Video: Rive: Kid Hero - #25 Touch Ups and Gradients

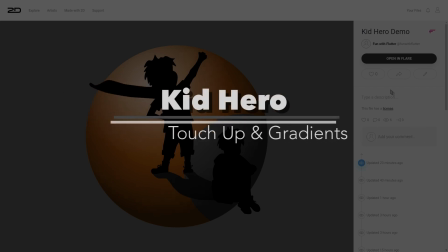[0:00]
Okay, we have jumped forward in time.
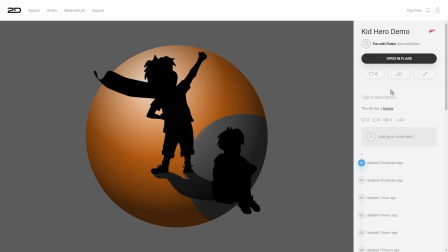[0:02]
And the reason I did that is because I didn't want to waste any of your time looking at me tweaking and fine-tuning this until perfection. So instead, I'll just run you through what I did from the previous place that we left off. So let's open this in Flare.
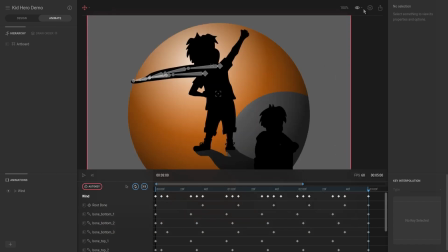[0:20]
And then the first thing that I will do is just hide the bones and play the animation and you can see it's the same one and
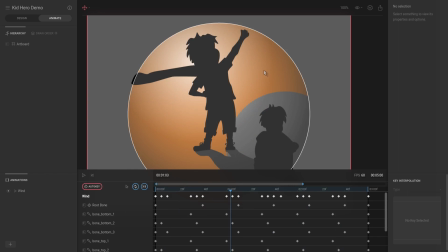[0:29]
we will get to all of these radial effects later and to
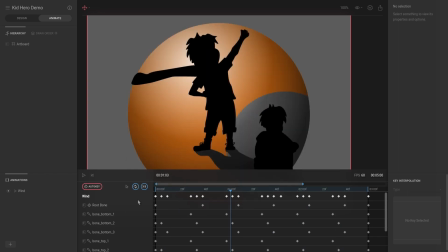[0:34]
begin I want to talk about the animation of the cape so you might notice that the actual animation timeline has a lot more key frames and all I did was I took all of these bones so the capes bones and I just duplicated
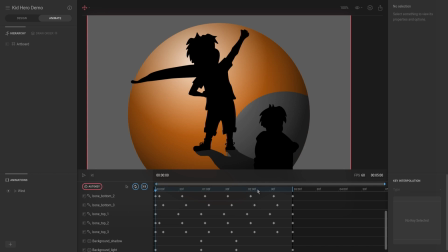[0:50]
them a couple of times so I just extended the entire animation and then for each individual keyframe I just slightly changed the position of the bone so for example at the second
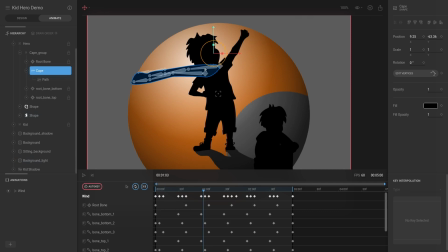[1:07]
iteration I might have taken this bone down a little bit and this bone up a little bit and the reason I did that was just so I can have some slight variation between each iteration because if we only have one loop it's the same animation again
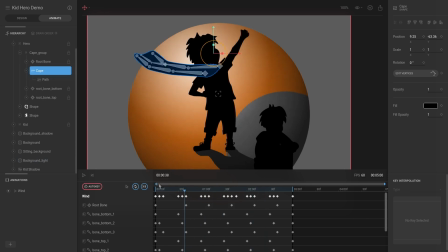[1:22]
and again and again if If there's a little bit more in between the beginning and the end, then there's more for your eye to get used to. It doesn't look as iterative or as repetitive, I guess.
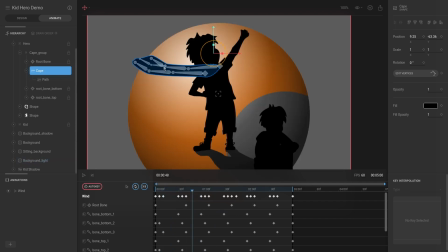[1:36]
And then the other thing I did was for this middle bone, you can see that I've also added some movement for that bone. And that was just some translations in the X and Y axis. Just sometimes I take it up, sometimes I take it down. and the reason for that was just so I can get like a slightly better animation when it comes to that little flick at
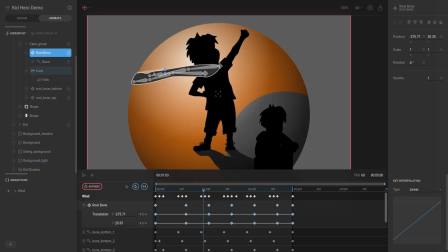[1:55]
the top or in the center of the of the tail of the cape and then what I did for the actual design I just brought my character back and then I just positioned these bones to be at the position where the shoulder should be and then it was literally just playing around until the animation felt right and the positions felt right.
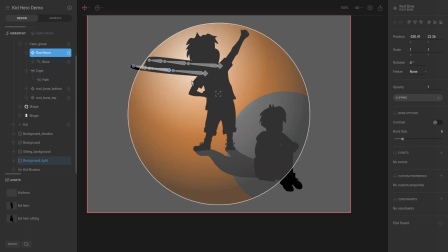[2:18]
And that was literally that. I also grouped all of this together.
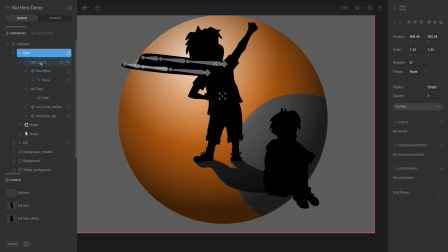[2:22]
Now you can see we have this hero and we have the cape as a group with the cape and all the bones. And then we have the shape of the head and the shape of the body. And then I just repositioned the sitting, so the kit sitting.
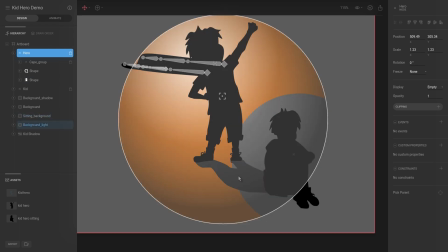[2:39]
And then I also created
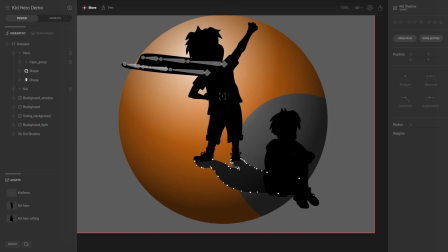[2:41]
this kid shadow so this is the kid shadow and all that was is I just used the pen tool and literally just clicked on the stage to add some
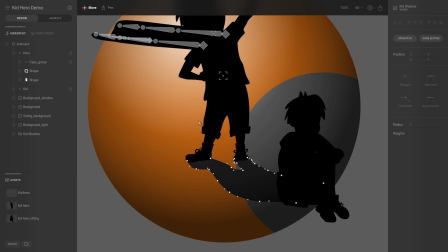[2:50]
vertices and then just modified them to essentially kind of get the outline of the of the kid hero and then for the color for that shadow it's not as
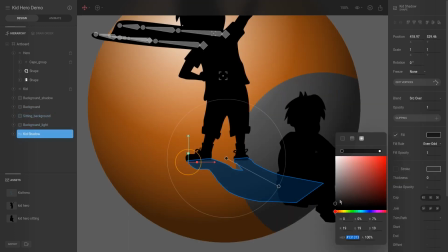[3:03]
black as the other it's slightly more gray and that's just so that there is a little
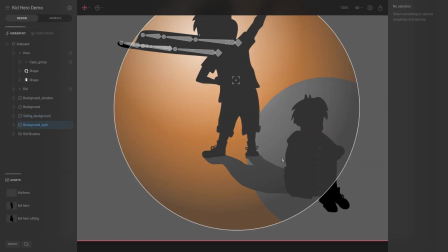[3:08]
bit of a distinction between the shadow and the characters and then for
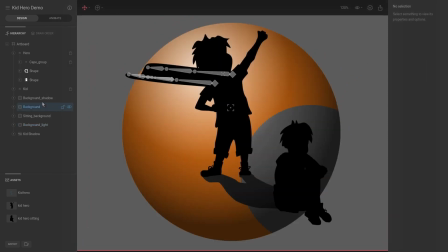[3:12]
the extra cool part what I did is I took the background and then hitting
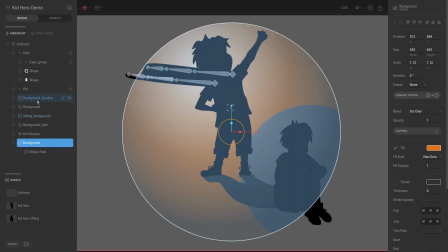[3:17]
ctrl J I just duplicated two of those and the one duplicate
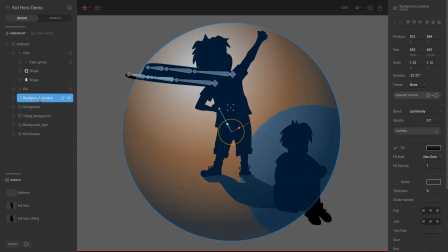[3:23]
is the background shadow so the background shadow has a blend mode which I'll discuss now and then it has a gradient full so
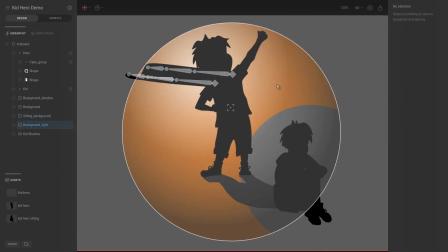[3:34]
it will be easier to actually demonstrate this outside of this and also I don't want to change too
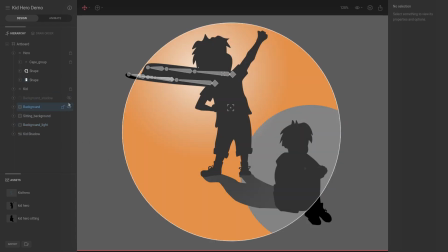[3:39]
much now because I'm happy with the final design so let's hide everything and
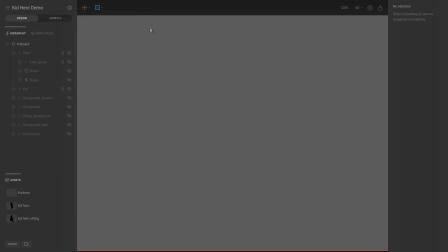[3:47]
then I'm going to drag a rectangle on the stage and I'm going to give that a black full actually maybe a red full then I'm going to duplicate this rectangle and for this rectangle,
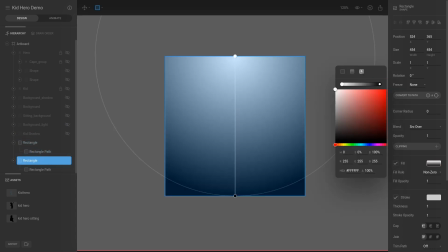[4:02]
I'm going to give it a gradient, a linear gradient background.